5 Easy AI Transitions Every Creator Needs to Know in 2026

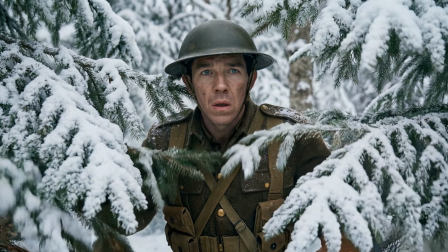0:00 A lot of the time, AI transitions are way too obvious and feel really fake.
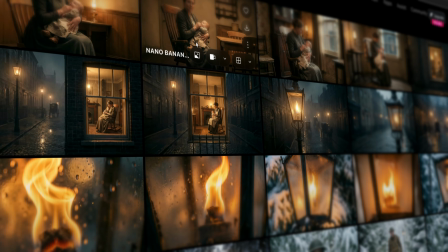0:04 After spending thousands of credits and weeks of time experimenting,
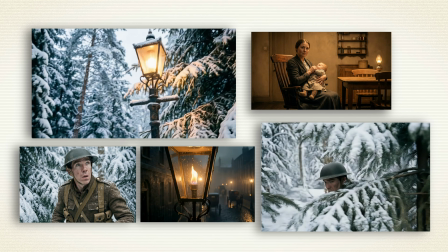0:08 I have found 5 super simple AI transitions that look incredible, and I'm gonna share them with you in the next 5 minutes.
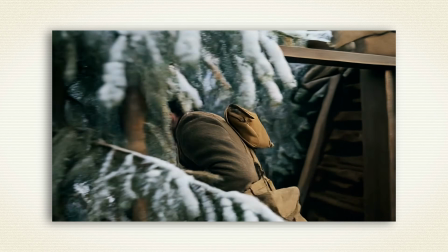0:14 The video that you're watching right now uses all 5 transitions,
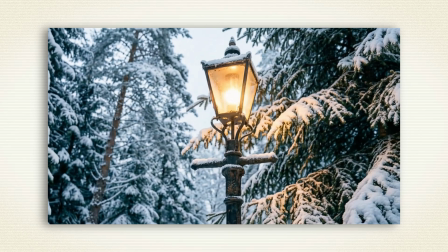0:17 and the key to all of these is that they replicate techniques used by real Hollywood directors.
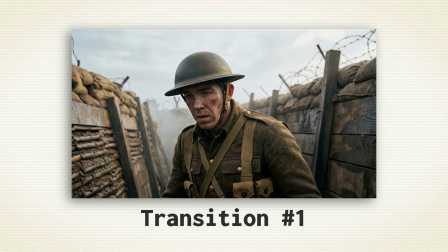0:23 So without further ado, let's break down transition number 1. The first transition uses a door or corner to introduce a character to a new environment.
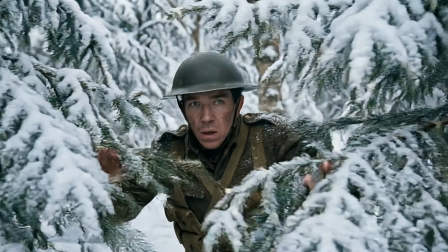0:30 You can see it here where the soldier runs from the trenches into a magical forest. First, let me show you how to do it, and then I'll point out a few key things that actually sell this effect.
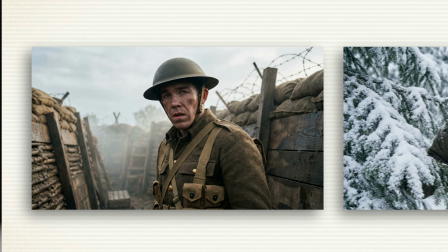0:39 First, we start with 2 images. I've got this one of the soldier at war and this one of the soldier in the forest. What's important to make this work is that the camera frame needs to stay relatively consistent between the 2 images.
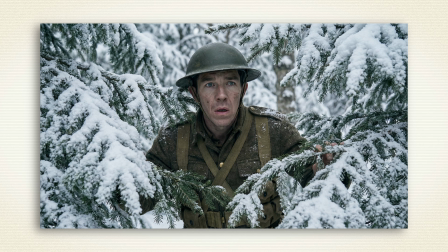0:51 These are both chest up and close, so the camera's not gonna have to warp a whole lot when going from one frame to the other.
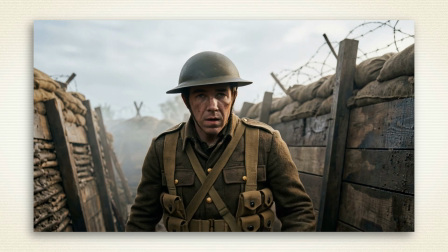0:57 This wider image of the soldier in the forest won't work because the camera will have to move way too much to compensate for the change in framing.
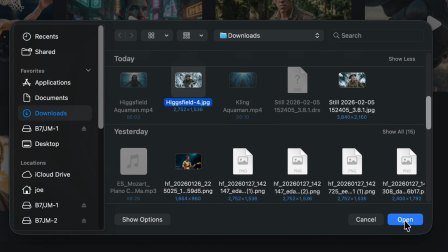1:04 Once we have our 2 similar images, import them into a video model that allows start frame and end frame.
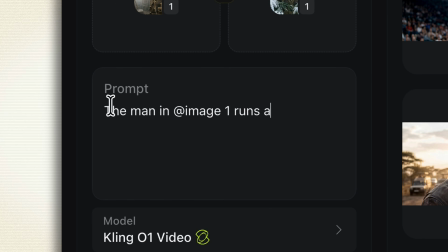1:10 I'm using Kling 01 through Higgsfield here. Next, input your prompt and describe the action that you would like to take place.
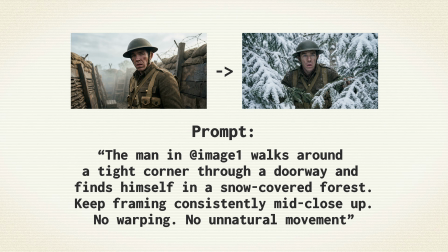1:15 It doesn't have to be super detailed. Here's what I wrote. The man in @image1 walks around a tight corner through a doorway and finds himself in a snow-covered forest.
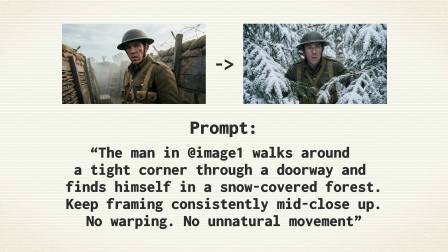1:24 Keep the framing consistently mid close-up, no warping, no unnatural movement.
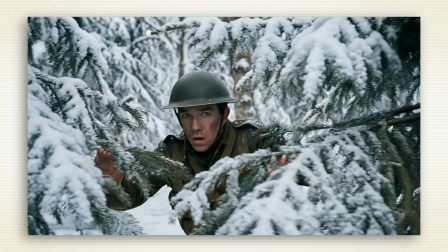1:29 The reason that this prompt works is that I specifically mentioned that I want him to walk through a doorway, which gives a natural place for the new environment to begin.
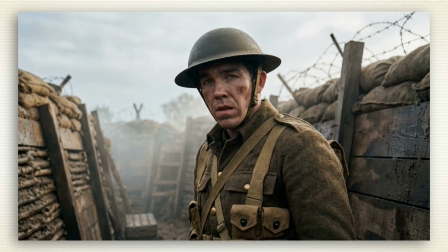1:37 And I also asked the model to keep consistent framing, which stops some unnatural artifacting. There's all sorts of creative ways to use this transition, so let me know down in the comments how you would use it first in your own film.
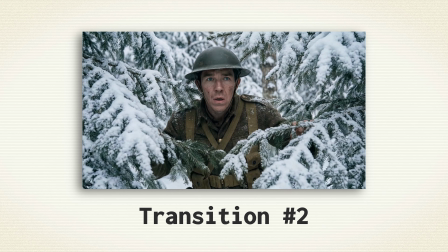1:47 Now that the soldier is in the forest, we're gonna do what I call a continuation cut.
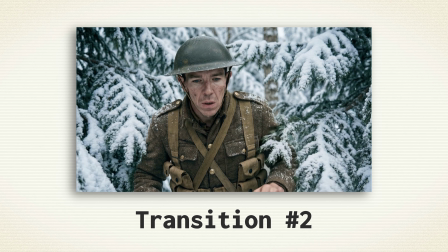1:51 Basically, we're extending the duration of the first AI video by blending it seamlessly into a second one. This is AI-specific editing, and it is the foundation of creating AI films.
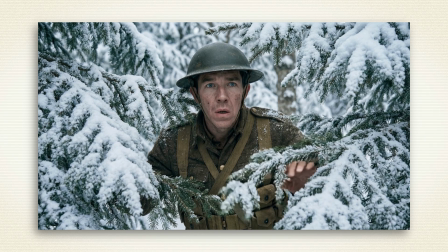2:02 Using the end frame of the video that we just created, I generated a new shot of the soldier looking around in the forest.
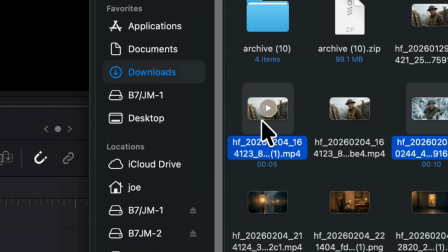2:08 Now we'll download both of these video clips and import them into our editing software of choice.
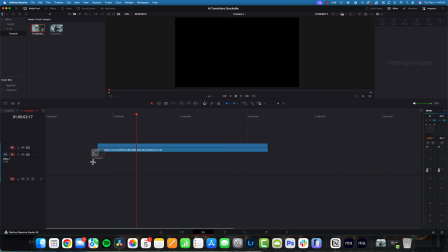2:12 I use DaVinci Resolve. Here we'll import our videos onto the timeline and place them right next to each other.
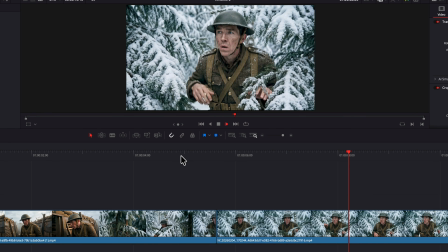2:17 Just playing it back like this looks okay, but you'll notice that there's like a little stutter when we go from one clip to the other.
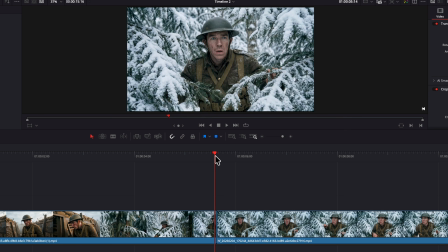2:24 That's because we have a repeated frame. The last frame of this clip and the first frame of the second clip are the same.
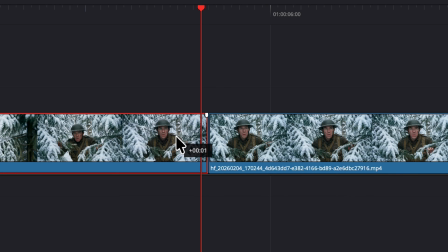2:31 To fix this, simply drag the first shot 1 frame over to cover the first frame of the second shot.
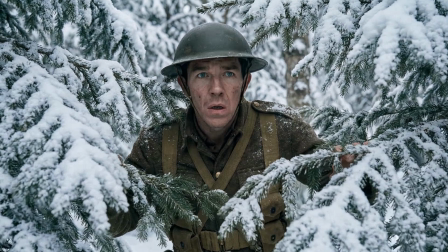2:36 And now you can see it plays back really smoothly. If you need to, go back and rewatch this section because we're gonna be using continuation cuts to set up all of our other transitions.
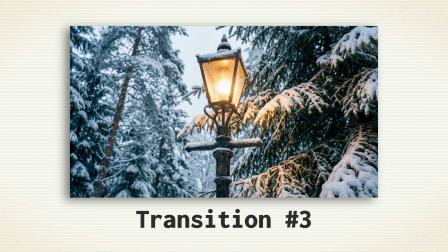2:46 Moving on, we have the pan transition. This is sort of a mix of the last 2. It extends the clip, but it also gives some more cinematic camera movement.
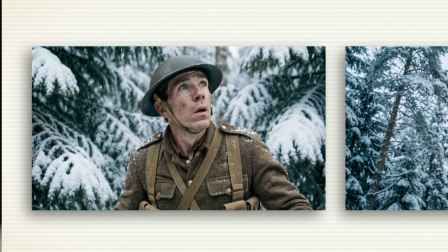2:53 Open up your start and end frame video generator. I wanna take this shot of the soldier looking up and show that he's looking at a lamppost, which I generated this image for.
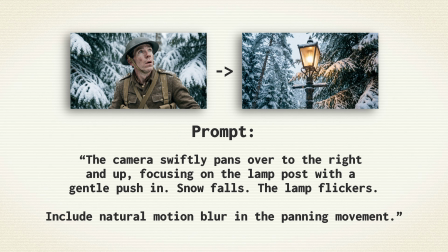3:01 The prompting process is really simple. All I input was the camera swiftly pans over to the right and up, focusing on the lamppost with a gentle push in.
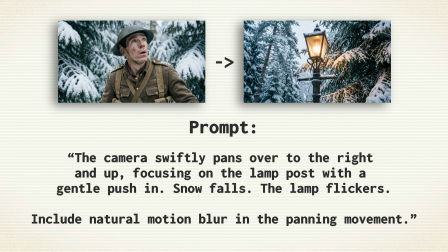3:10 Snow falls, the lamp flickers. Include natural motion blur in the panning movement.
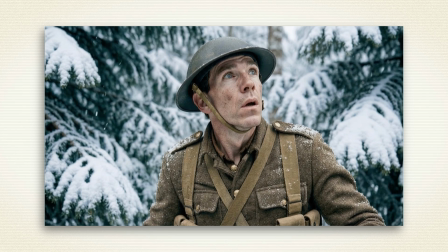3:15 That's it. But the reason that this works is because I generated 2 images that don't break sightline.
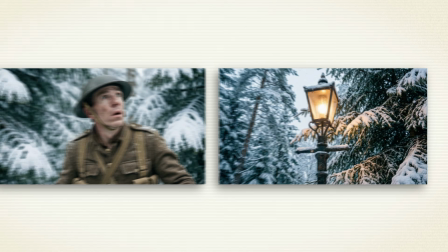3:21 The soldier is looking up and to the right in this shot, so I had to make sure that I generated a low angle view of the lamppost and made the camera move up and to the right.
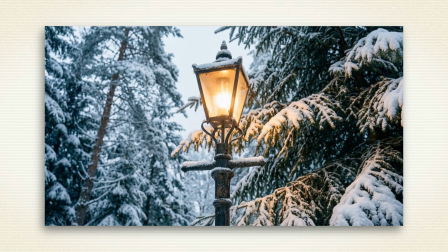3:30 If I had it go up and to the left, the whole thing would break. Next, we've got a super popular cinematic transition from Hollywood.
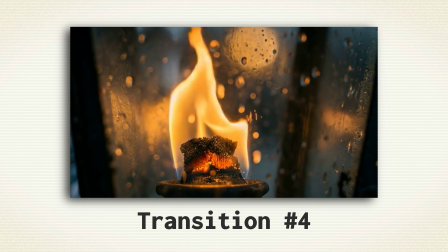3:37 It's called the match cut. What you want to do for this is focus in on an element that can run in common between your 2 clips. I chose the lamppost because lampposts are both in the magical forest and the streets of London.
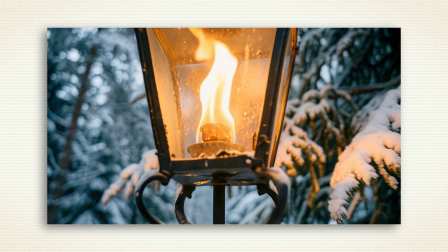3:49 Use a continuation cut if necessary to get really close to your object until nothing around the object is showing.
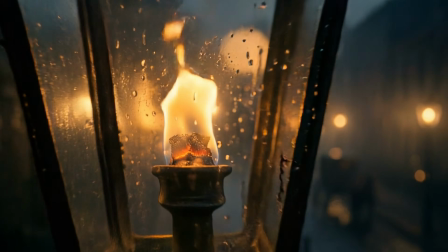3:55 Now we'll use this extreme close-up to start our next frame and pull out, revealing the new location.
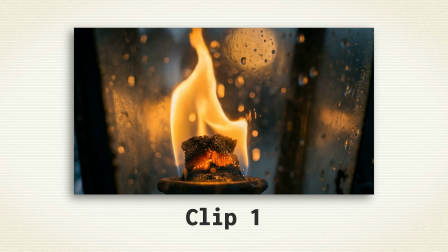4:01 This is used in real cinema all the time, and I think that it translates really well to AI filmmaking.